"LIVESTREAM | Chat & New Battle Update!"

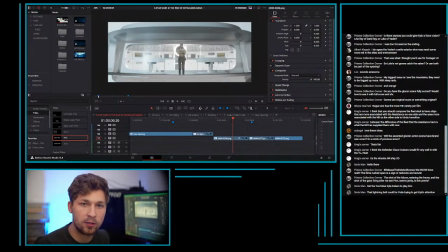[61:31]
But Kyle was, a soldier, and Luke was a soldier, and he thinks, oh, Jedi can do this if they choose to, if they feel the desire for service, just like anyone in the military does, or like anyone who wants to help in this effort.
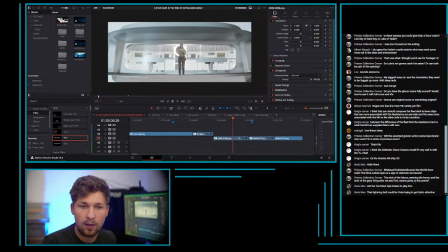[61:49]
But he's not gonna look at all the Jedi like the old Jedi Order and be like, all right, you're going in. 14-year-old girl who wants to be Anakin's Padawan, guess what day one's gonna be?
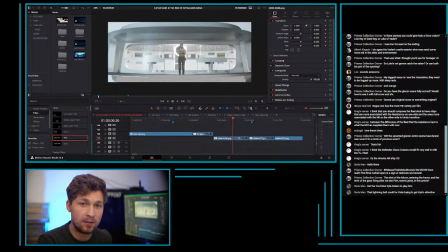[62:07]
A battlefield. That's crazy. So Kyle will show up and he will give the brief, and if not Kyle,
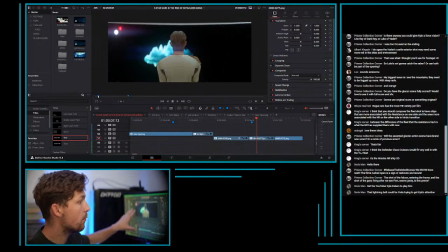[62:16]
then we still need someone here, because the main reason we need someone here is so that we can explain what this whole beginning battle is, because I don't have any dialogue between Poe or Finn talking to the squadron. So we need to say something like
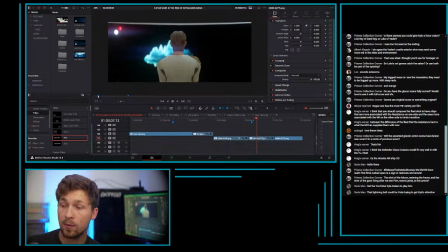[62:37]
the battle needs to create an opening or some kind of distraction so that the Falcon team can go in and like get the information that they need, right? That they can
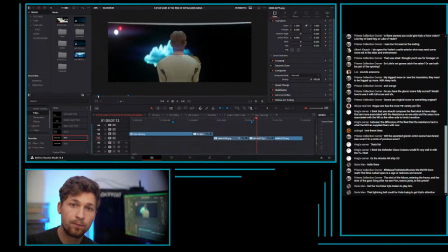[62:54]
find out that there is a spy within the like Jedi Order, or the Jedi in the First Order. So maybe it's something like, all right, let's give Falcon team that opening.
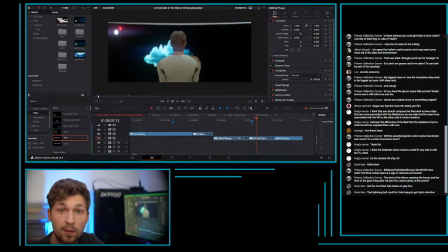[63:12]
Just something as quick as that. And then Kyle would tell Poe that, hey, you have your opening, take it. We would see Falcon like dive off, and then this is when we would pivot into the original, right?
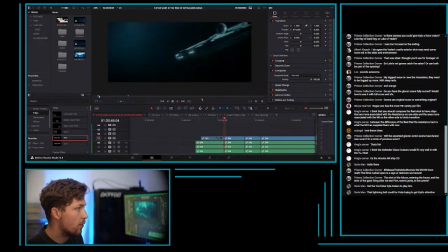[63:30]
So they would go into the to the glacier, and we might even cut this shot because it kind of makes everything feel a little empty, or at least start it maybe here. But I also don't mind doing just this shot,
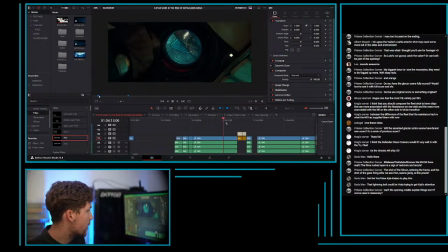[63:47]
And then we can get Finn running around this whole thing.
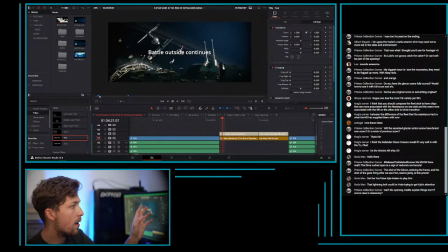[63:53]
And then we would get Kyle saying like,
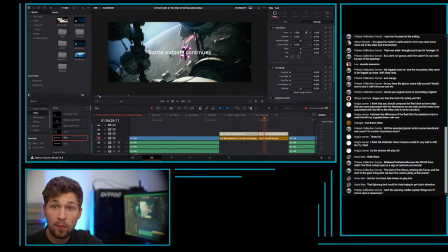[64:01]
hey, you're gonna have company coming your way, and we would see the ties like breaking off and heading towards the glacier.
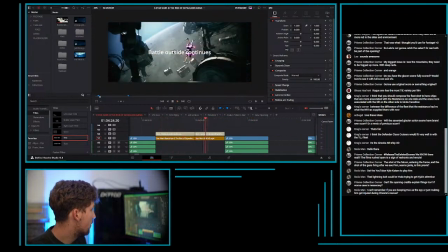[64:12]
Or yeah, we would get, let's see, battle, then the ties breaking off and start heading towards the glacier.
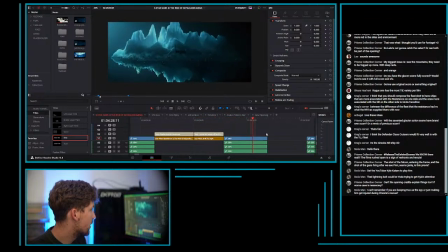[64:19]
We get this one,
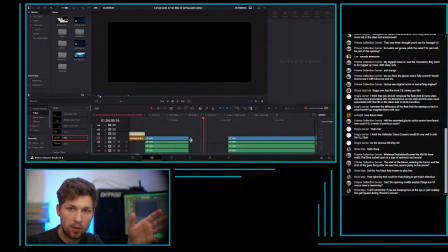[64:21]
and then this would be the shot right here, this empty spot where Kyle's like, Poe, do you hear they're coming your way?
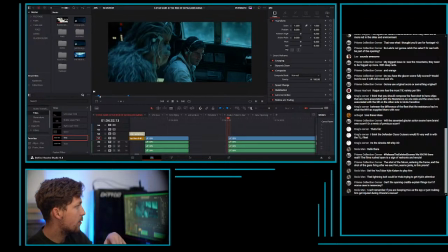[64:30]
And as we cut to that, we can hear Poe, we can see Poe looking down. So I kind of want to cut into this shot with Kyle's audio saying like, hey, they're coming your way, and then Poe looks up as if he's listening to that communication, so that this feels all nested in.
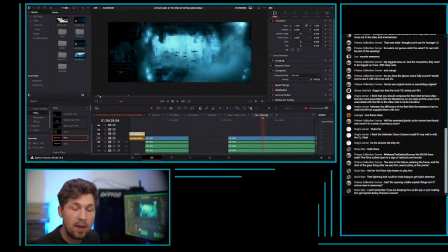[64:50]
These little moments are the things that I'm looking for to like make everything feel like, oh, this is always what it was supposed to be. It was always supposed to be like this.
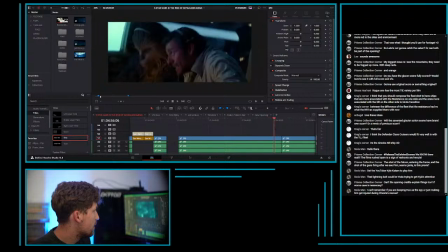[65:03]
And then we would get the chase sequence as normal.
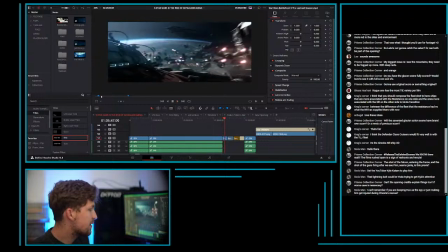[65:10]
And then they would escape, but instead of flying off into hyperspeed and doing light speed skipping, because one, there's really no need for it, and two, I know people have problems with it. I don't necessarily have problems with it.
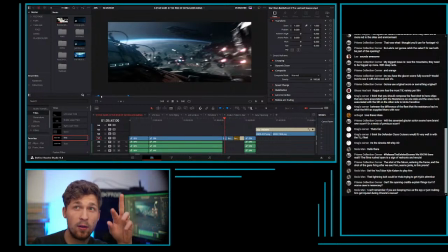[65:25]
I have problems with at least one VFX shot where it's like upside down and there's water, and it's really confusing to my brain every time I see it.
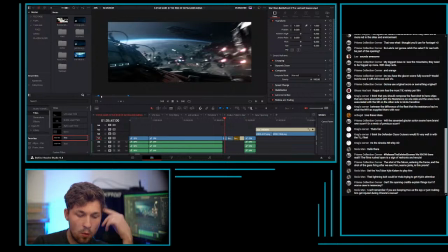[65:35]
But I think if the Falcon escapes here and just banks left, then the Resistance and New Republic can blow up the remaining ties, and we can get something from Kyle or another pilot over the comms being like,
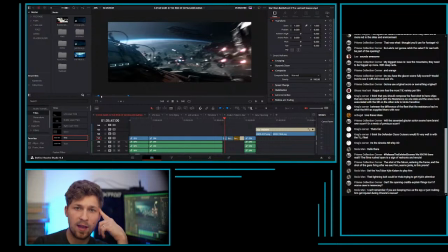[65:52]
we did it, Falcon team, now take that info base ASAP. We'll clean up and take this base from, we got it from here.
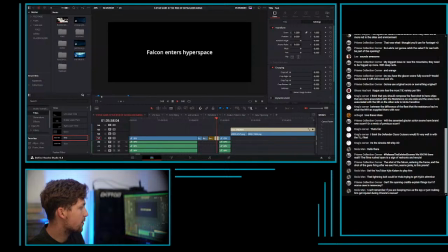[66:03]
So then that sequence would go into hyperspace, and then we would be able to play with the original opening of the film, where, you know, if we go into hyperspace, we just set up and pay off.
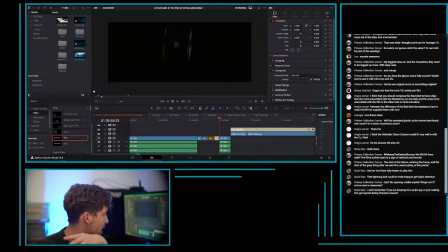[66:17]
We think, oh, maybe we'll exit hyperspace, but instead, the First Order is like exiting hyperspace.
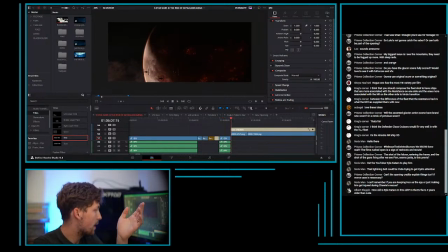[66:26]
So then, as kind of described earlier, where Kylo Ren is getting his like briefing of how badly they're doing, and this scene, it would really, really work to get that briefing, and we would be able to slow back down,
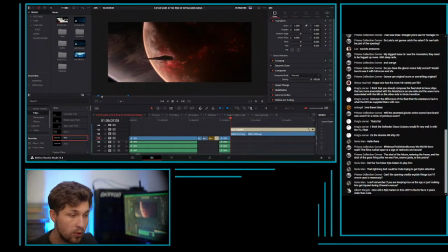[66:46]
because we just saw the First Order lose. We just saw them lose, and we just felt the New Republic win. So then being able to see that, oh, they're not just winning in one spot, they're winning like all over,
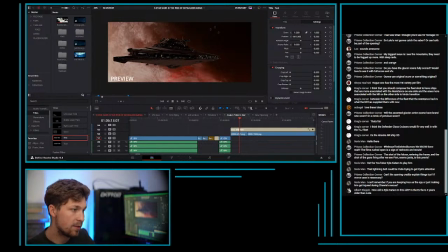[67:02]
can really help make my case. Alright, I'm gonna get to some of y'all's. I've been monologuing for too long.
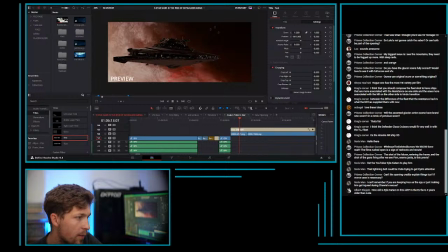[67:18]
Prism says the shot of the Falcon entering the frame and the shot of the guns firing after we see Finn seems janky. Is this previs? It's all previs. I turned it off, but it's all previs.
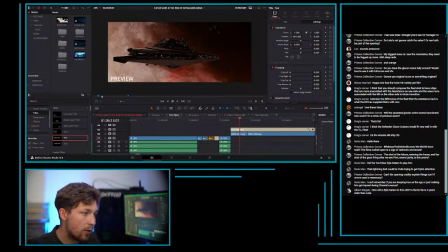[67:38]
Get the YouTuber Kyle Katarn to play him. I don't know that YouTuber. I will have to check him out, because yeah, if he's good. I actually, funny enough, I do have an actor for Kyle Katarn. If you're on the Discord, you can see his headshot.
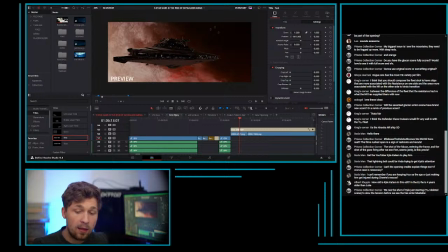[67:56]
I think this actor will do tremendous work. He's done a lot of voice acting before, but he looks like Kyle Katarn. He's got a ton of time, and we both
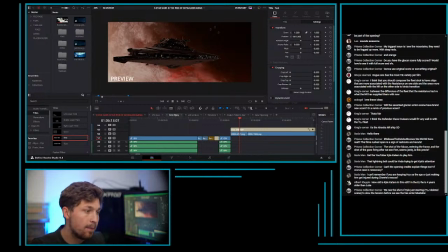[68:10]
have access to a pretty good studio to make this happen, which I think would be pretty fun with large green screen. The things for Kyle are like getting props. Like, if we're gonna do Kyle and we're gonna do it right, we gotta get his lightsaber. Like,
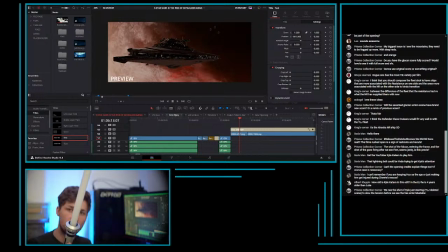[68:31]
it would be like, I have this, which hopefully this isn't too loud. This might be really loud, but like, hopefully that didn't just destroy y'all's ears. But like, we could use something like this, but it's not Kyle's lightsaber. So, in my mind, it doesn't work. Because if you're going to bring back a legacy character,
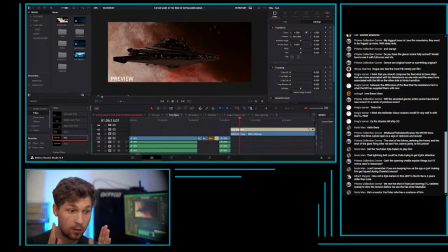[68:56]
you have to treat him with... and I'm using legacy character as in he was in a video game and he's been around and has a legacy. If we're going to bring back that kind of a character with a legacy, we have to do him justice. Because we don't ever want to bring back a legacy character and not do justice.
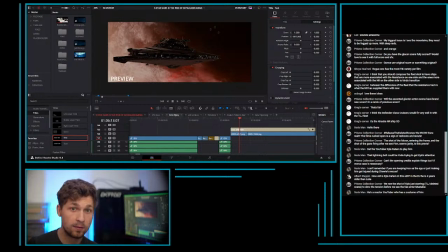[69:16]
Looking at you, modern movies. All of you. Some of you have done well. But... okay. The lightning bolt could be Yoda trying to get Kylo's attention.
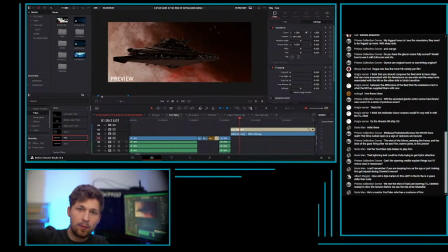[69:32]
I never really thought about that. You're saying the lightning bolt that randomly comes down in the comic book to destroy the Jedi Temple.